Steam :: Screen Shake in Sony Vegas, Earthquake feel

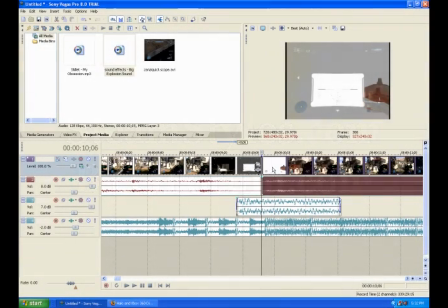right there where the actual snipe takes place, we're gonna split the clip and we're gonna put a screen shake to right about there.
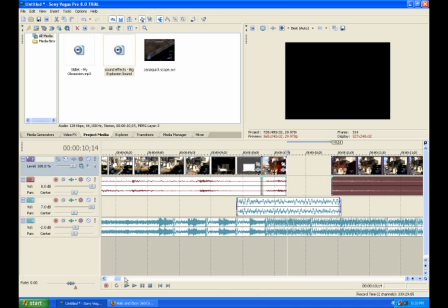So we just split it again by hitting S and S again to split again.
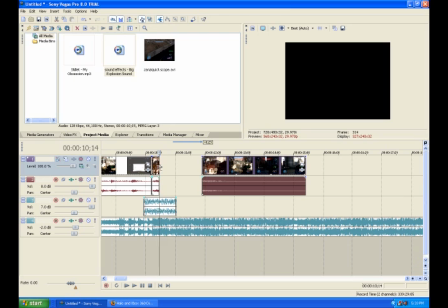Just gonna move this out of the way, and then we're gonna hit hold control and drag it out, which will slow it down.
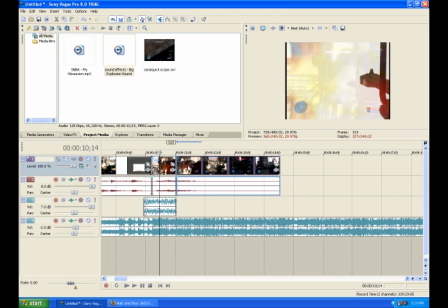And slowing it down will make it
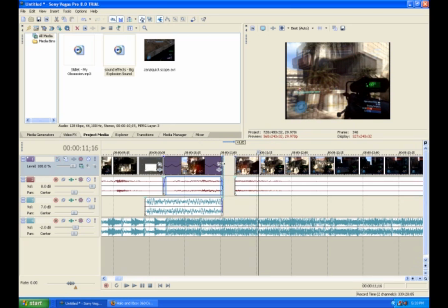just a lot, gonna be a little bit nicer. And we're actually gonna drag a little bit of it out to overlay,
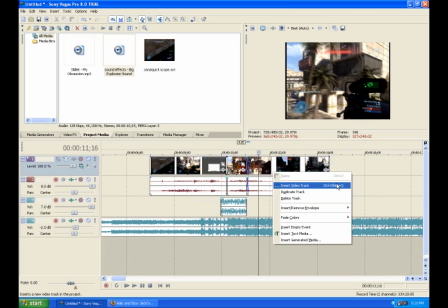so it fades into the original clip from fast to slow mo, or from slow motion to regular to real time again.
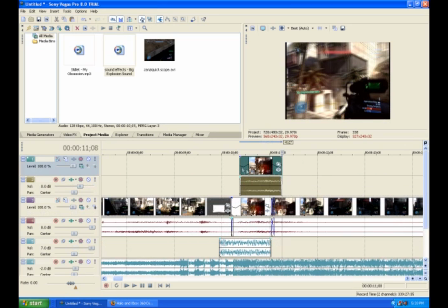And here we're gonna hit Control C and right above Control V, delete the extra audio that got added in.
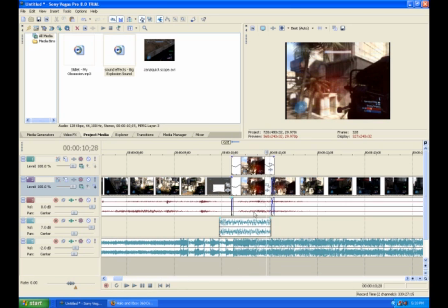And now we have two layers of it. So, and to make the screen shake seem a little bit more real,
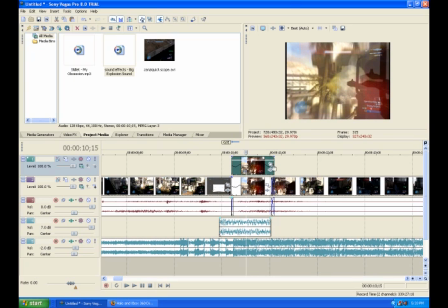whenever you have two of them on top of each other and they're moving a bit different, it makes it seem somewhat like a motion blur.
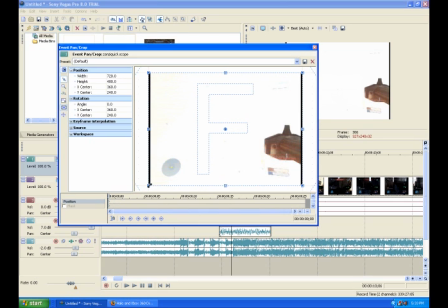And say you're gonna wanna actually crop that in a little bit. See how you got that little blurs going? So actually we're gonna go ahead and set our first layer to default, and then that'll be our first keyframe,
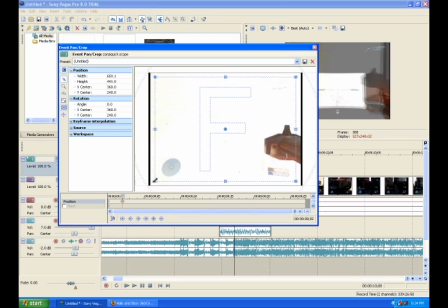so it actually goes into it a little bit and it's not just right in there sudden and looks bad.
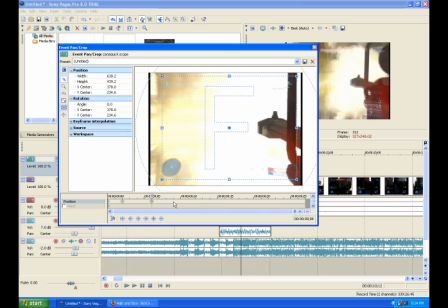Now on the next keyframe we're just gonna move it a little bit, just keep doing that and moving it around
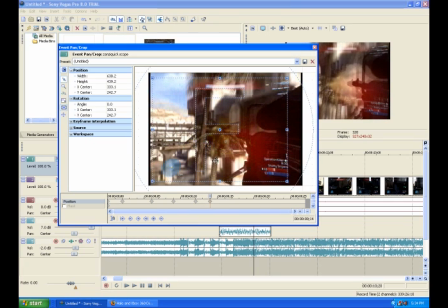so we just looks like the screen's moving around.
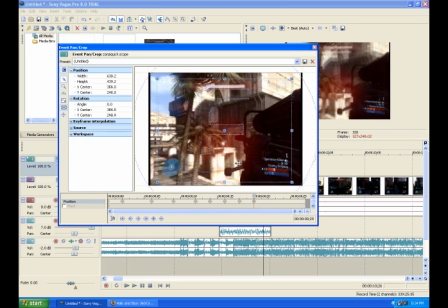That's pretty much all a screen shake is just keyframes of moving the actual video from side to side,
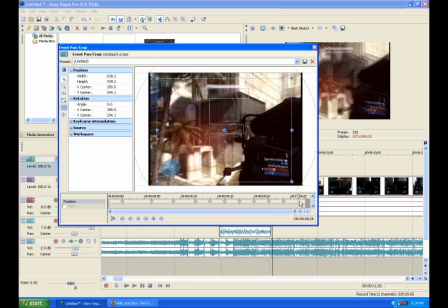left to right, however you want your shake to be. I mean, it's a personal preference type thing.
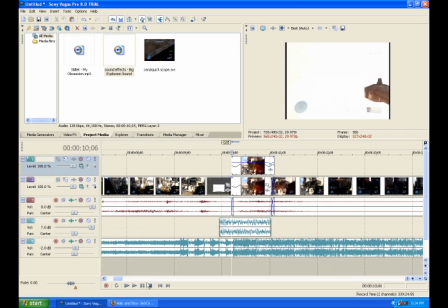And here's a little bit of that.
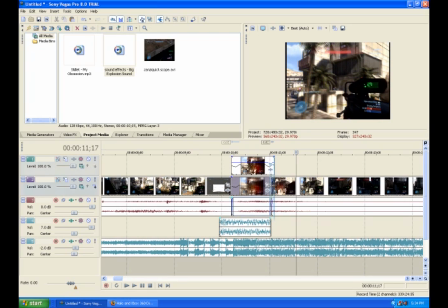I mean, that is kind of very slow, so we don't even need it that slow. So we're gonna go ahead and trim that down. You hit Control and then drag it, trim it, and that'll make it play a little bit faster.
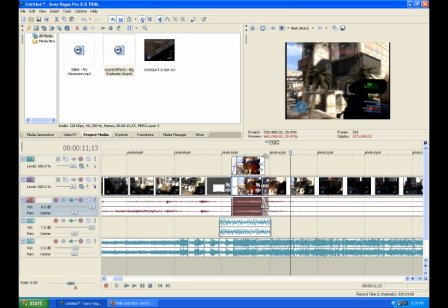And then we're actually gonna fade this one in a little bit, and if you overlay it over the top a bit, it'll actually fade it in a little bit nicer.
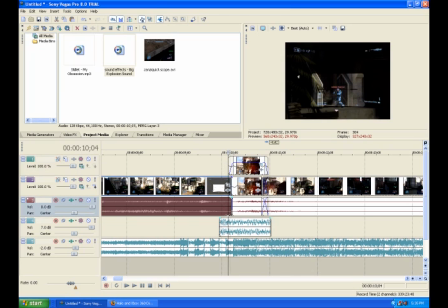I mean, it's not really gonna show up. I know it's such a, that's all it's really gonna be is that light.
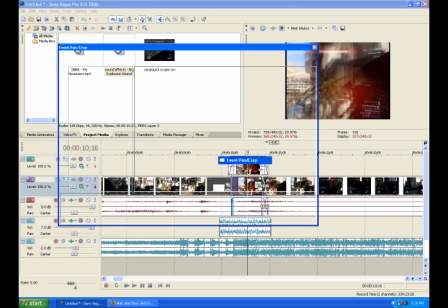And then there's the shake. Now on this bottom one, you're gonna want to do pretty much the same thing with cropping it.
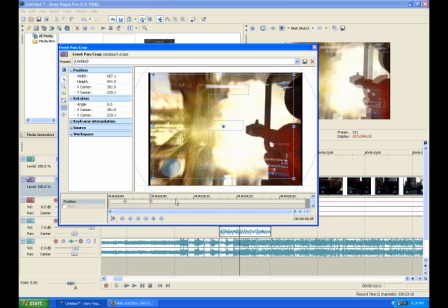You could use the same ones above, but I'd rather just do a whole new set. That way, they're not the exact same, so it's more of a blur as it's moving.
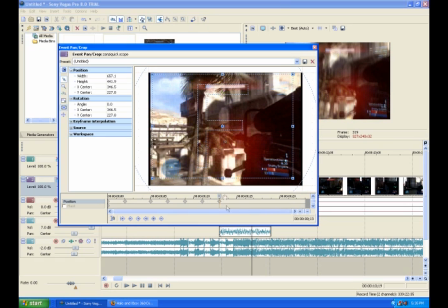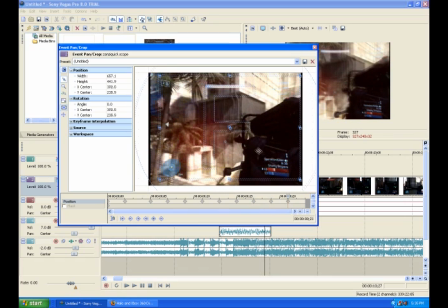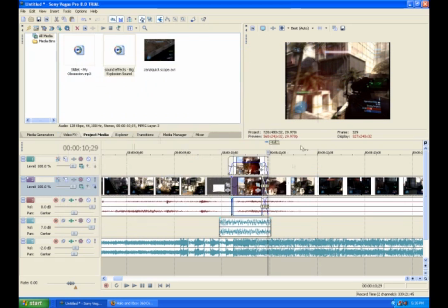There, we'll go right back to default. This is going to be right around 50%.
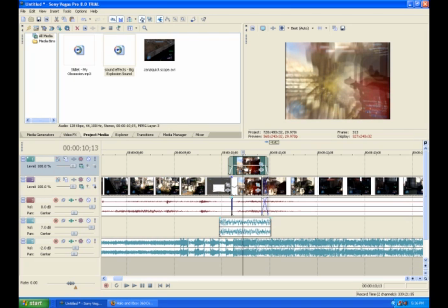The top layer, all you do is grab up here and you just drag it down, so it's just like this, and you're going to move it down to about 50%. That way you got that blur going on and it just looks like you have a motion blur pretty much.
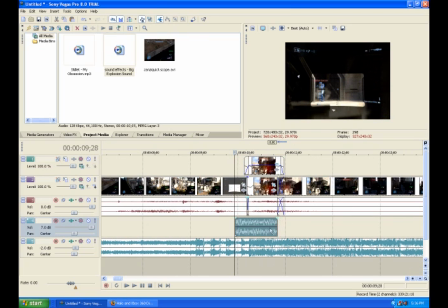And then right there is the beat you're going to want this explosion to be. This is the explosion track from earlier. So
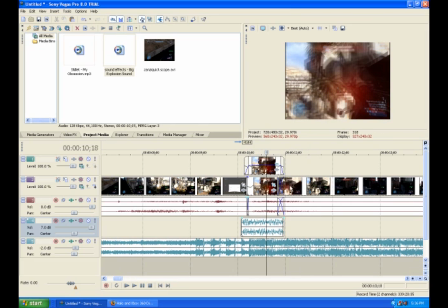we're gonna overlay that quite a bit so it fades in, so it's not so.
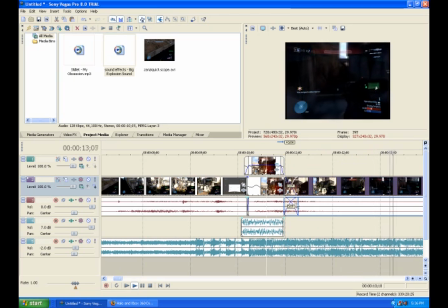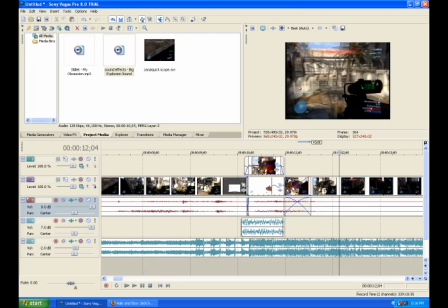Because if you don't fade it in the way like this with like just the fade in transition, I mean,
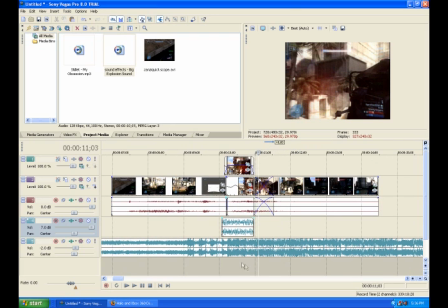it's not gonna really do anything other than just take it from the extremely slow that it was to back to normal speed and not look very,
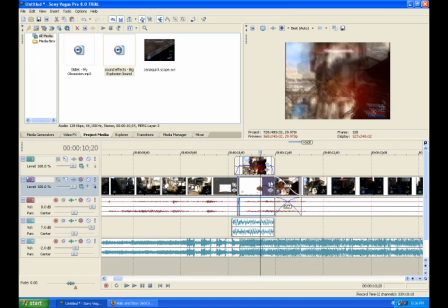very choppy.